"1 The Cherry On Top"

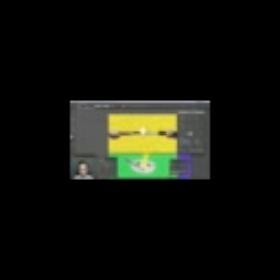(57:30)
But if I take the rotation and just increase the angle a little bit, there you can see it's now shifting that around. And if I just keep adjusting this, you can see that it's going in a little bit more of a random pattern. So I'm just going to keep messing with this until I get something that I like,
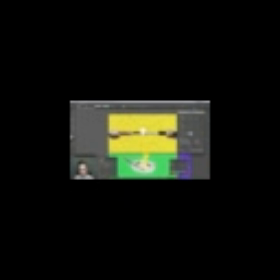(57:47)
and even maybe just use the keyboard until I get something that looks maybe a little bit like that. That looks like a nice little flare burst coming off of there. I'll click on OK, and now I've got a really interesting looking element. I might want to turn the stroke up on this flare in the center just a little bit so it matches more closely, and then play with the positioning just a little bit. Maybe just rotate the entire thing a little bit. That way all these tips are coming off of those lines instead of merging into them. But I like the way that that looks. So let me grab that and this, copy them over to Photoshop together as a smart object, make sure that they're in the right spot, and then scale it up so that it's the right size. Actually, I'm just going to type in 100%, make sure these are length, 100%, so it's exactly the same size as what I had in Illustrator. And then get rid of the other smart object. Rename this one Flare, and then move it around however I need to. Now I'm instantly regretting copying both of those over together because I actually think that I want these burst lines to go in the back of the blade instead of over top of it. The flare is fine on top, but I don't like those extra lines in the background on top. So what I'm going to do is go into that smart object and find where that artboard is. There we go. Cut the flare out of it, Command X, and save. Close that out, and in Photoshop, That should be gone now, so I'll call that burst and put it below the katana and the sheath. And then I will paste again, because I cut out of Illustrator, remember, as a smart object. There we go, that flare, and I'll rename it flare. Now those are two different objects, and I can align that burst to be right in the middle, right behind that blade, so you don't see where all those points come together, and then move my flare around wherever I want it to be. So I probably do want it to keep it centered right in the center of that artboard, but then maybe just move it up just a little bit, because I don't want it overlapping the blade perfectly like this. Just shift it off a tiny bit, and there we go. Now that's working a lot better.
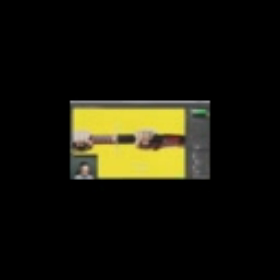(60:02)
I like going from artboard number 1, where there's nothing in the background except for the texture.
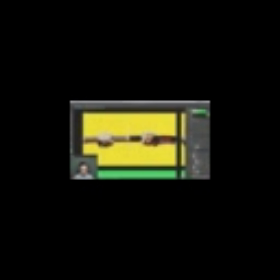(60:08)
You see those hands on the sheath, and then it opens up. You get this big light burst and a flare right on the blade. I think that's going to be really impactful and throw us straight into the next slow motion sequence. I think that's working out great. The next thing I want to do is take a look at the background textures,
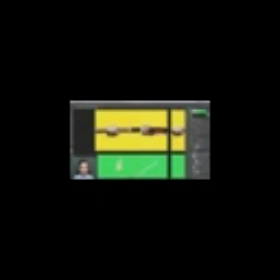(60:29)
because right now I have the exact same texture on every single background, and they gave me a few different backgrounds to pick from,
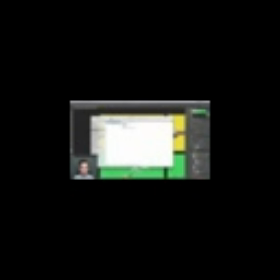(60:37)
so I just want to look at what other assets I have. So let me go into that stock folder, and I believe the one that I'm using right now is this one right here. Let me see. I open up this smart object. If I look right here, yes, that is the same image as this one right here, but I also have this one, which has a lot of different texture to it. If we look real close, you can see it almost looks like there's a bunch of little hairs in it, so that's interesting. We've got this one right here, which also has a lot more texture inside of it, a lot of more apparent texture.
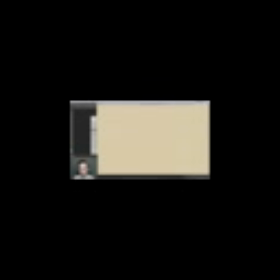(61:14)
And then we have this one right here, which is more just like specks, not quite so much like fibers and things like that, but just some colored flaky specks in there. So what I think I want to do to give it a little bit of variety is change up the textured background from frame to frame. Because just like that film grain is going to be different on every single frame, I think it'd be fun if the background texture was updating, almost like dust and scratches on old bad looking film. So why don't we try that? I'm going to change this second artboard, which is, yep, that's the one I'm on, and I'm just going to bring in the next texture. So this is the one that I'm using currently, so I'm going to do the next one down. Bring that in, rotate it, and make it fill that entire artboard. There we go. And then I'm going to drag over these effects, or copy them over. Option drag over here, and then set it to overlay, and turn off the original. So there we go. We've got a different looking texture there. So that just gives some variety from one frame to the next. And then we'll go to the third frame and change that texture to the third texture that I have right here. Yeah. Bring that in, rotate, scale it up, overlay, and copy over those filters. There we go. Now that one is pretty noticeable, so maybe I'll drop down the opacity of that to maybe 70 or even 40. Yeah, there we go. Alright, so let me just change the names of these. I can delete the originals.
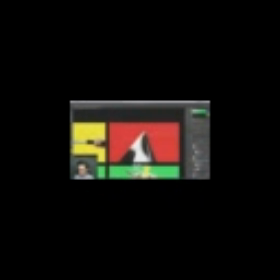(63:01)
Background texture, background texture. There we go. Now I'm just going to continue the pattern throughout the rest of the boards, probably rotating and scaling them slightly differently throughout all of these.
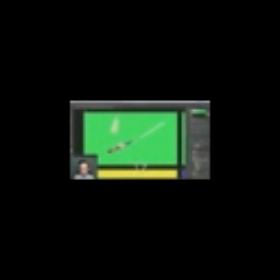(63:14)
I'm not liking the way that this one is looking. I think the pattern of this paper is way too uniform, so I'm just going to skip over that one and stick to the original 3. And on this one, I think you can see that texture way too much on the green, so I'm going to turn that down to probably like 20 or maybe 30% opacity.
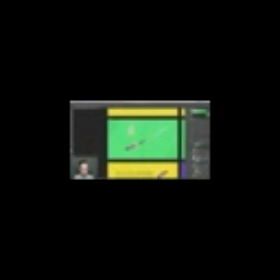(63:32)
There we go. And then scale it up a bit, maybe rotate it, and make sure it fills the entire artboard. There we go. Then I'm not a big fan of this fiber right here, so I'm just going to shift the whole thing up a little bit. Maybe fit this a little bit differently, so that I'm only using the parts of the texture that I really like.
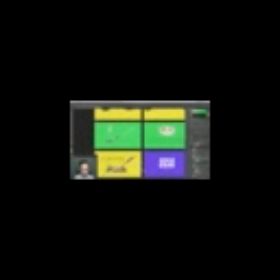(63:55)
There we go. Alright, next frame.
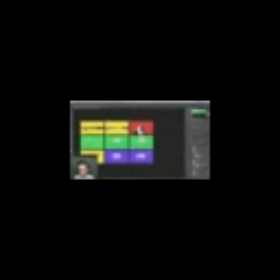Alright, so I finished making all those texture adjustments, so each frame has a unique texture now. And then I just want to take a look at this frame right here. I don't really like the placement of this flare where it is. being so centered up. I think I'd much rather have it off to the side like this.
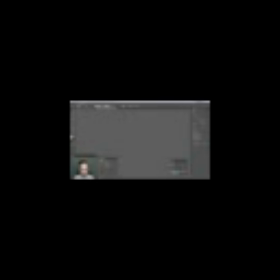(64:22)
And I might want to play with the pucker a little bit. So I'm going to go into that smart object and find that, and then maybe just pucker it in a little bit more. Something like that, so it's nice and long on the ends. Save that and see what it looks like. There we go. And now it's just a little bit tighter in the middle. It extends out further on the sides. I think I like that shape a little bit better. So we'll put that lined right to the edge of that blade. And then we're going to keep that burst in the background centered, I think. And I know I've told you that it's great to not always put things at 100% white or 100% black, but in this particular style, I just kind of feel like 100% white, 100% black on these 2D elements actually works because it's different from everything else in a way that fits the overall style of this piece. So I think I'm going to leave it as is instead of doing something like dropping down the whites a little bit and pulling up the blacks a little bit. I don't want it to lose that pop that it's got off of the background by lowering the contrast basically.
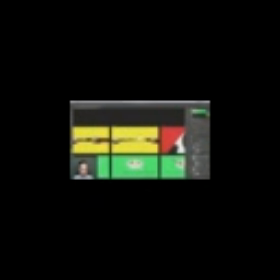(65:26)
So I'm going to just leave it like that and call it good. Now most of these elements are just floating in midair.
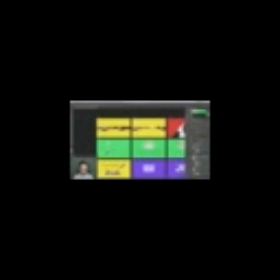(65:32)
There's nothing grounding them. They're disembodied hands. That's fine.